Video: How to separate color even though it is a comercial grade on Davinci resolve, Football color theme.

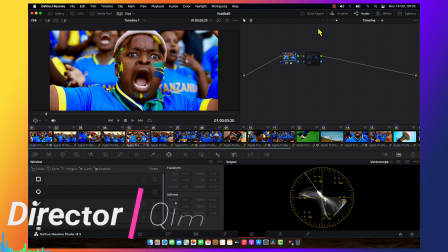4:10 This is a commercial grade. As you can see, everything look natural, but it's a very separated. The picture is very separated. When I call it separations, you know,
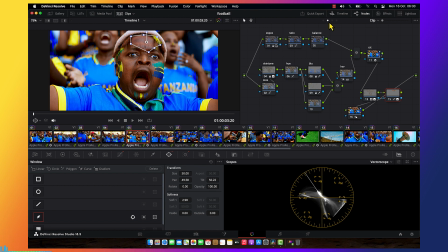4:24 most of us understand the separation is about to change the color from backgrounds to be this color, and this object, I mean the subject, has to be with this color.
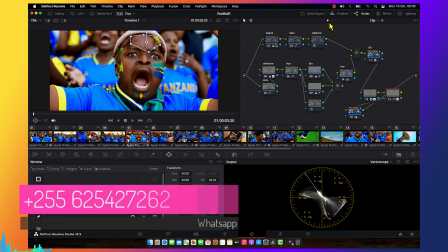4:36 Like I want to change my wheel into the teal pot, my
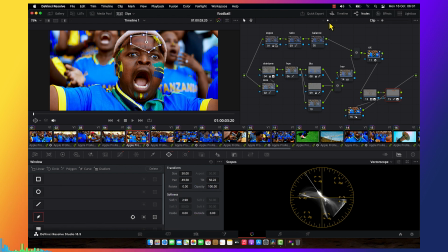4:42 skin tone or my mid-tone to be into cooler warm pot. You see, just like that. Most of people understand about that. And another people, they be like, okay, wants to do a separation, we have to change twisting this curve.
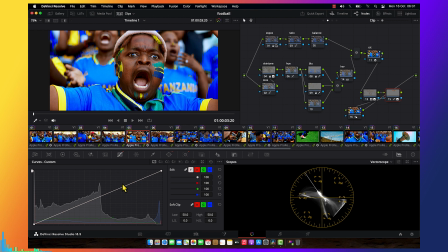4:55 But what if you are doing commercial grade and you want everything look natural, but you still want the separation? And this is what I'm about to tell you today. Okay, as you can see careful, even this picture,
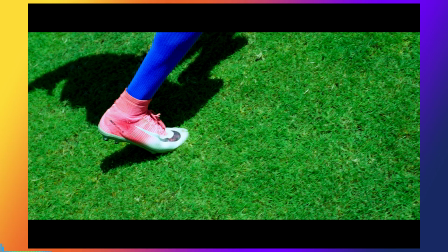5:13 it is commercial grade, and if you watch careful, you can see the separation of a color. You see the green, you see the blue, you see the red, you see the shadow of that sky, you see everything.
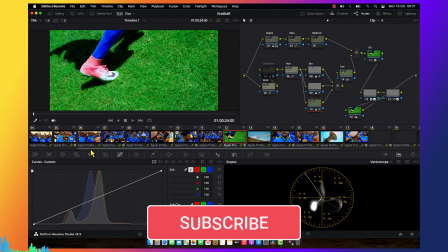5:26 The contrast is very, very, very amazing, and this is why I'm about to give you today.
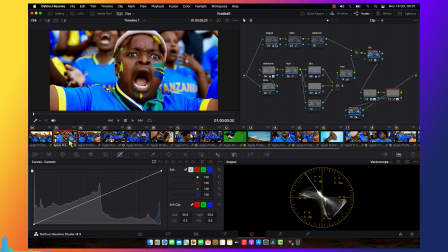5:34 So let's turn into it.
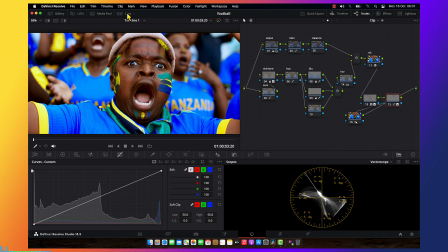5:36 Okay, before doing the process, how we're going to color this, I want to show you the breakdown, what exactly I've done into the exactly project, and then we're going to do it together. First, I'm going to bypass everything and I'll explain
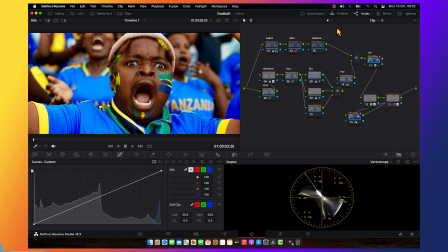5:55 each and everything that I've done for the purpose.
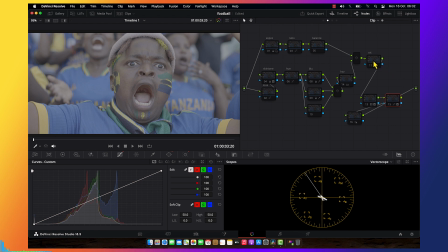6:01 Okay, now let's get it started. First, I started with color space transformation.
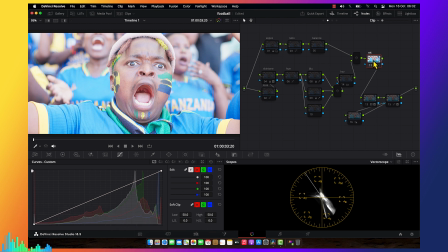6:08 Let me tell you something. This camera was shot on Sony camera. You see, it was Sony camera. But what exactly I've done, I cheat code. I was like, okay, this was shot on Sony, but to me, I feel like I want to use Arri Alexa color science.
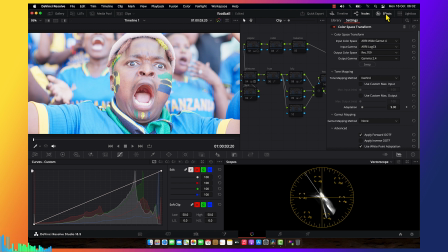6:28 Some people, they're going to tell you to convert the footage from Sony to Arri Alexa to do your stuff,
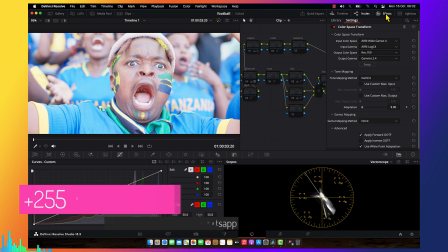6:35 but to me, I feel like, okay, I want the exactly color size of our Sony without be converted,
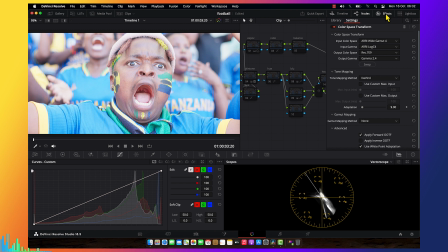6:40 but I want Rec 709 from Arri Alexa. But the good thing is it's make it brighter, it's making the range that I want, but the bad news is changing the color emulations. As you can see the skin tone, you see the skin tone
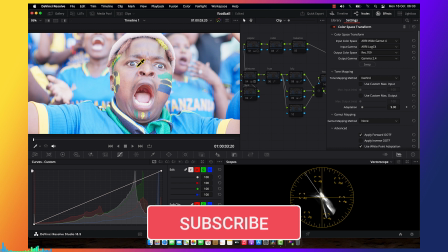6:58 is kind of yellowish because it's not exactly in right color sense.
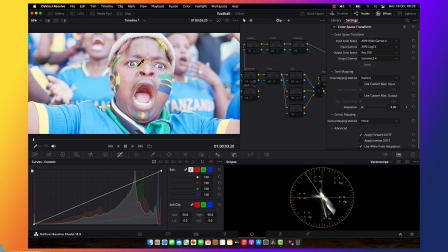7:04 What I've done is I cheated, you see. So if they be like, it's like I'm breaking the rules. So I want you guys to understanding that it's like I'm breaking the rules. Okay, and the reason why I break this rules,
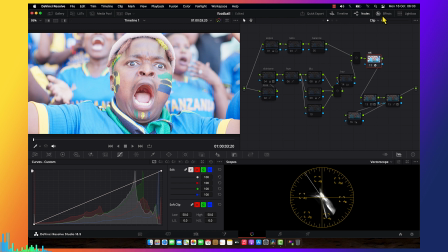7:21 I want a very bright picture without me pushing so much that brightness. Okay, and then what I've done in the first note is correcting the exposure.
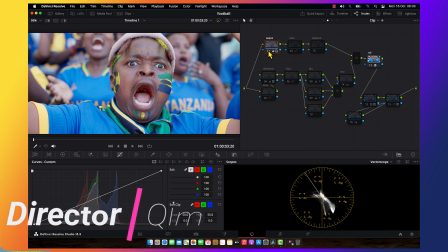7:33 I bring down the exposure without crashing the dynamic.
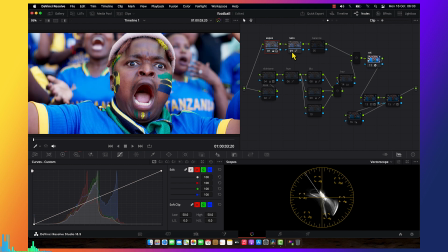7:37 And then to my ratio notes, what I exactly did is just doing my contrast. And then to my balance is just where you balance the picture. But to me, I feel like, okay, I'm not ready to balance the picture because I want that magenta to the skin tone.
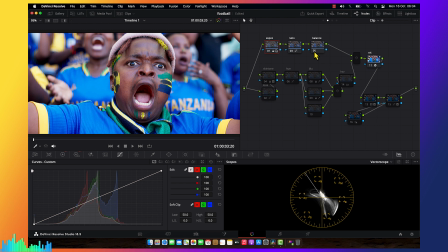7:54 And this is why, because I lose the skin tone, the perfect skin tone, because I
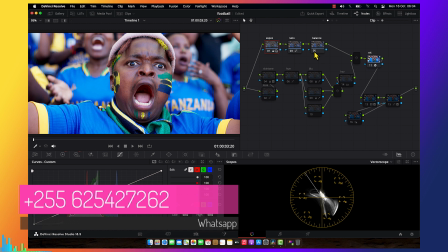8:01 fake the color space. That's why I still want that magenta to help me to push my skin tone at the time I want the skin tone.
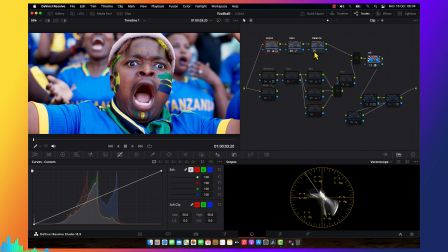8:09 And what exactly I'm telling you is I want to separate this picture, so I need to do a bit of a techniques, a bit of a stuff, a bit of a things to help me to do what exactly I feel to do.
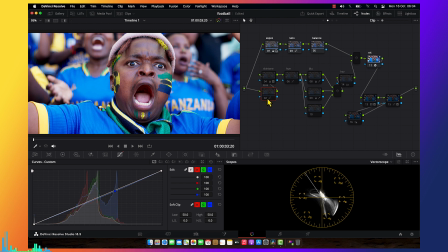8:23 Okay, another note, what I did exactly is I created my look. So here I'm going to tell you one thing. As you can see, we have a lot of bluish into picture.
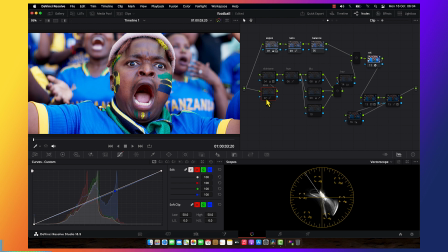8:39 It's not like the white balance is bluish, no, because I'm focused on my white stuff, like her teeth, I mean his teeth, sorry you guys, I call you, his teeth is white.
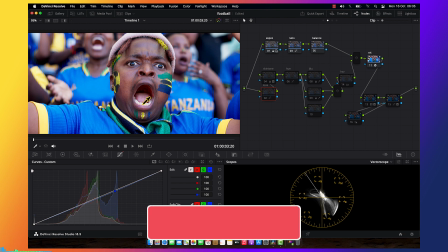8:52 You see, it's not like it has another color, but our color is not in right position.
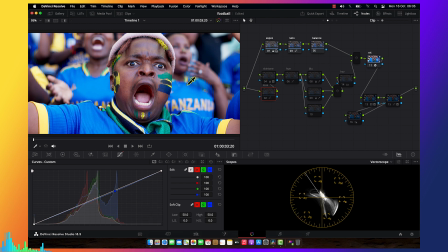8:59 Like everything is like, it's not there where I want it to be. Like we got very bluish thing. So when I qualify the skin tone, I can't catching my skin tone perfectly, and this is why to my look I decided to
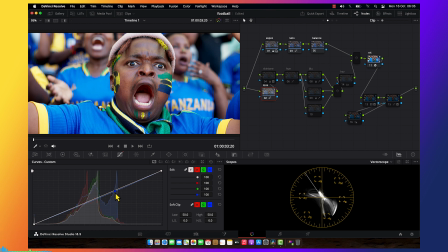9:19 push down my blue to the mid range so that I can get a skin tone. And this is why I just qualified the skin tone and I got a very perfect qualification. When I bring it, when I switch off, you see I don't get everything, every detail in the skin.
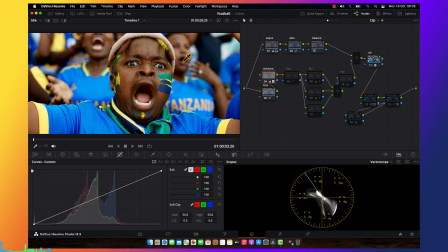9:37 But when I do this, I get everything into the skin. And then what I've done exactly, go to my timeline and reduce white balance after everything.
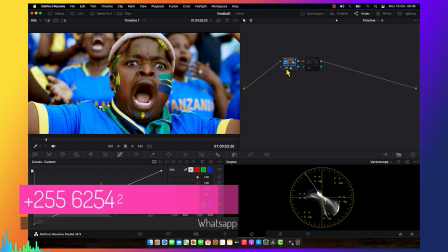9:51 Some people, they're gonna tell you you have to do your white balance before color grading.
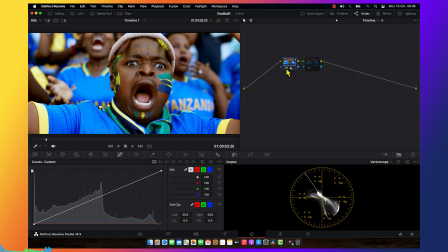9:58 But to me, I was like, let me push my picture into warm side to get the skin tone perfectly. My qualifications, I want the qualify not to be disturbed or to do too much qualification. That's why I did it a little bit.
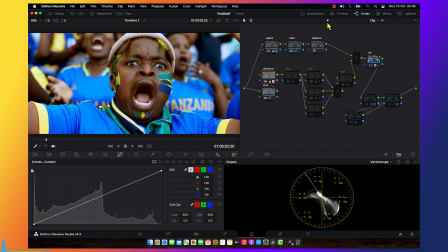10:15 You say when I qualify, I never use so much, like I have to find the skin tone because I already warm out the picture, so the skin tone is getting fasting, and then I cool the image after
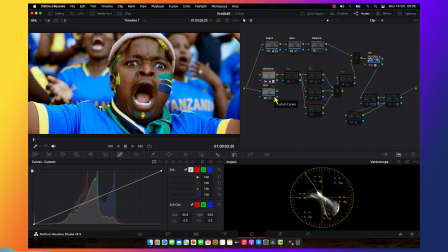10:30 skin tone because I'm inside of wrong color sense. This is what I'm gonna tell you. I don't recommend you to do this way because this way is for professional colorists, which they know what they're doing. And then next is my hue adjustment.
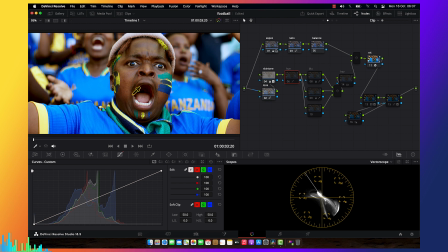10:48 Hue adjustment, because our skin tone is yellowish, and this is why I pushed into a chocolate skin. You see this way? Yeah. Okay, another thing is doing separation.
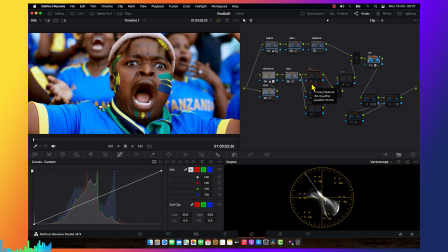11:04 How exactly we do separation? It's not like we are doing separation by do that's wheel, like we bring down our lift it to the maybe green or bluish garment to the no, it not gonna be like that.
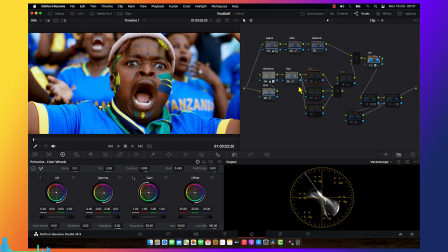11:20 What exactly in commercial grade the separation is to pop out the image, to pop out the saturation. So you have to desaturate your picture first, or if your picture is nice on saturations balance,
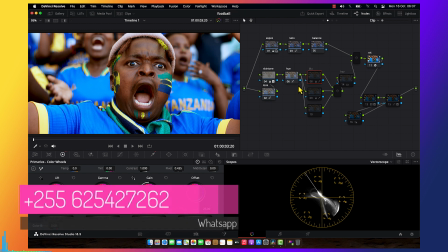11:34 and then starting pushing the saturating into the specific stuff that you want to be popped.
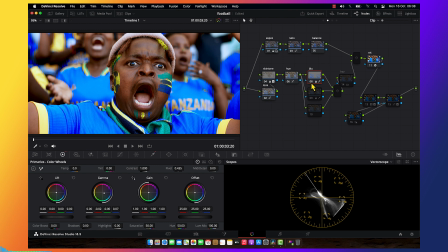11:40 So I feel like, okay, I want my blue to be pop out and to be exactly the blue into right in a range, and then I pop out my yellow, these things I qualified and pop out,
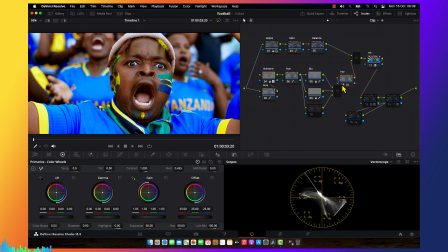11:55 and then I use HSP saturation to cool off everything, you see. And then I have another note which is outside of a color space.